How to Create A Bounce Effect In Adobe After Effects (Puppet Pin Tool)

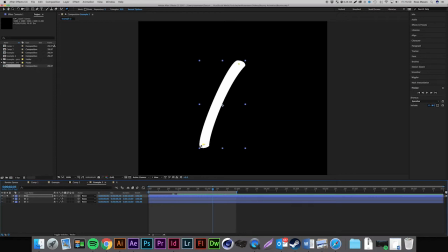3:06 So we've got two pins on this layer and what we can actually do now is click and drag at each pin and and this is actually going to move the layer around so we're going to use these pins to animate that bouncy effect so how i'm imagining it is it comes down and then just before it stops it's going to keep going a bit further and spring back into
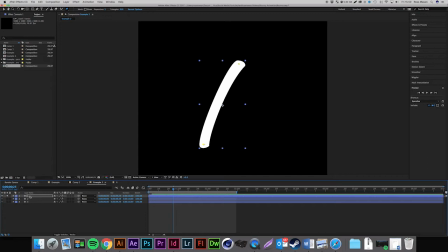3:26 place so if we just animate that so what we're going to want to do is select the layer press the drop down arrow to the left press effects press puppet press mesh press deform and then we
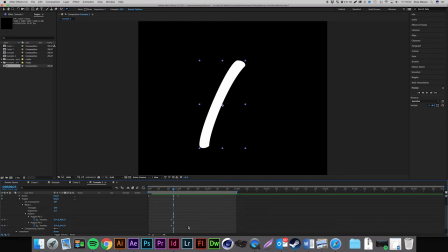3:40 have our two puppet pins so I'm trying to open those up as well now as you can see it's already set a key frame for these and there we go that's a starting point for them so that's where the position is going to move from so we've got a keyframe and then I'm
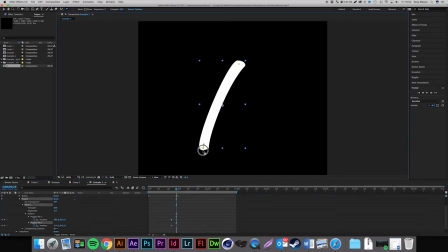3:55 going to move forward a few frames and select puppet one and just move it down and it actually creates a little path in between where it's going to move from and where it's going to move to so if we just play this back now instead of coming to an abrupt halt it just
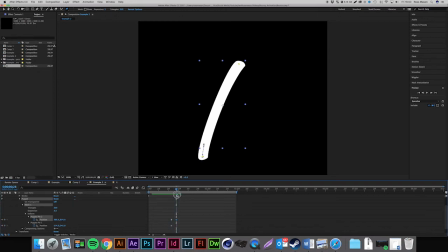4:10 kind of carries through just a little bit and then what we're now going to want to do is just go forward a few more frames and we're going to click on that first frame press command c or control c if you're on a pc and then command v or control v if you're
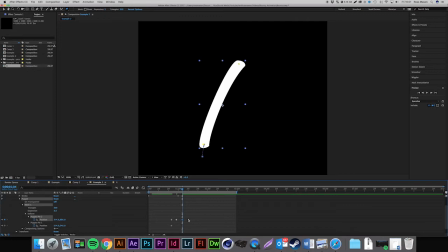4:26 on a pc to paste that original keyframe in where you are on the timeline so now if we scroll through we can see it bounces forward and then back into place and now we're going to want to make these keyframes easy ease so we can do that left click and drag over our
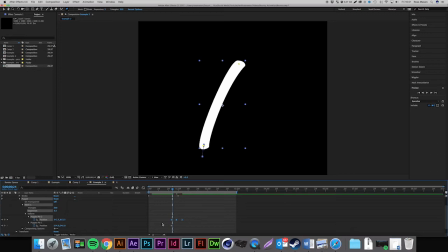4:42 keyframes and press function f9 and i think if you're on pc that's just f9 or it'll be ctrl f9 so i'm just going to play this from the start and there we go we've already got a bit of a bounce what i'm actually going to do is just spread these keyframes apart a
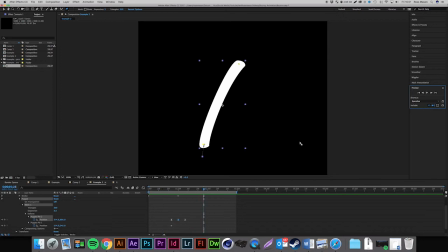4:55 bit so it makes it a bit more fluid there we go perfect so now basically what you're going to want to do is just apply this to all the different letters so let's work on the next one so i'm going to untick the little dot so i can see the other layer and we kind of want to animate the other one so it follows the pin of the first layer so it all looks like
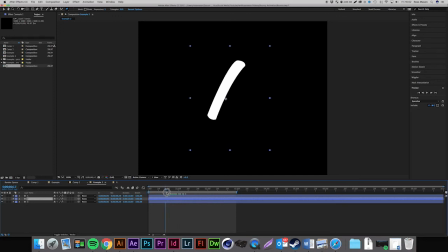5:15 it's connected so i'm just going to scrub along the timeline find where it starts so that's where the second layer starts coming in, just here you can see it emerging.
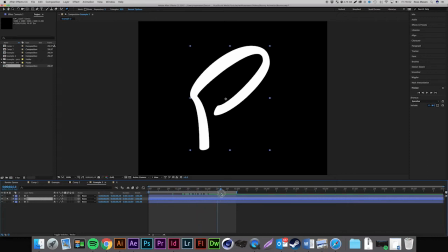5:25 So we're going to come up and I'm just going to tick the circle again come to the end and I'm just going to add the pins where I'd want some movement. So I'm going to put one at the start, put one at this corner, put one over on this little bend here and then one at the end.
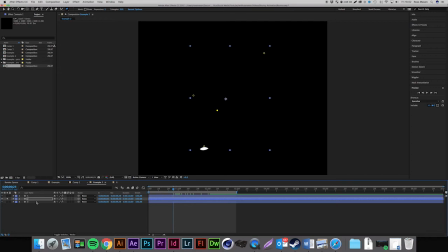5:39 So we've got our pins in place and I'm going to untick the circle now so I can kind of try to track the pins with the other one so there we go i'm just going to open this all up so again the drop down arrow effects puppet mesh one deform and then we
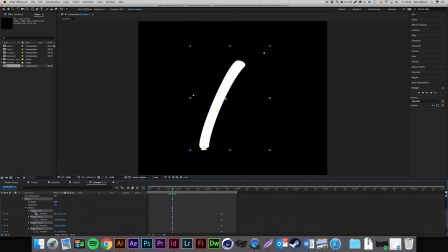5:58 have all our pins and if i just shift click these and then it press the down arrow it can open all of them up and as you can see it's made these keyframes further along the timeline so we're just going to select all these and drag them back to where we currently are and then i'm just going to move forward a few keyframes and i'm just going to drag that first pin
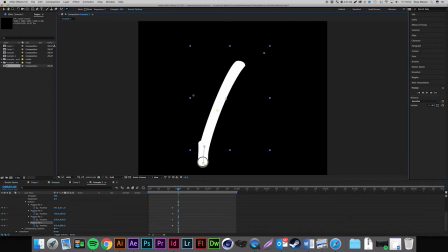6:15 down so it matches the other one so that looks about right there so if we just play it now you kind of see it follows it down but it's actually we can still see
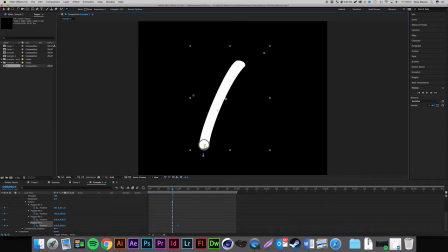6:29 it there so what I'm gonna do is just move that pin up there and I'm trying to scrub along the timeline and just make sure it's still like in line it doesn't look like it's peeking at the bottom I'm
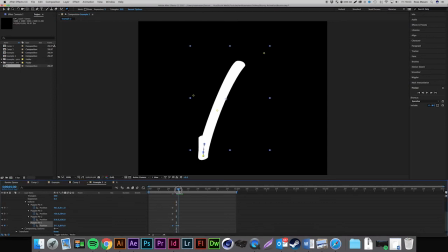6:46 trying to move it to the left I can see it peeking out the right there we go perfect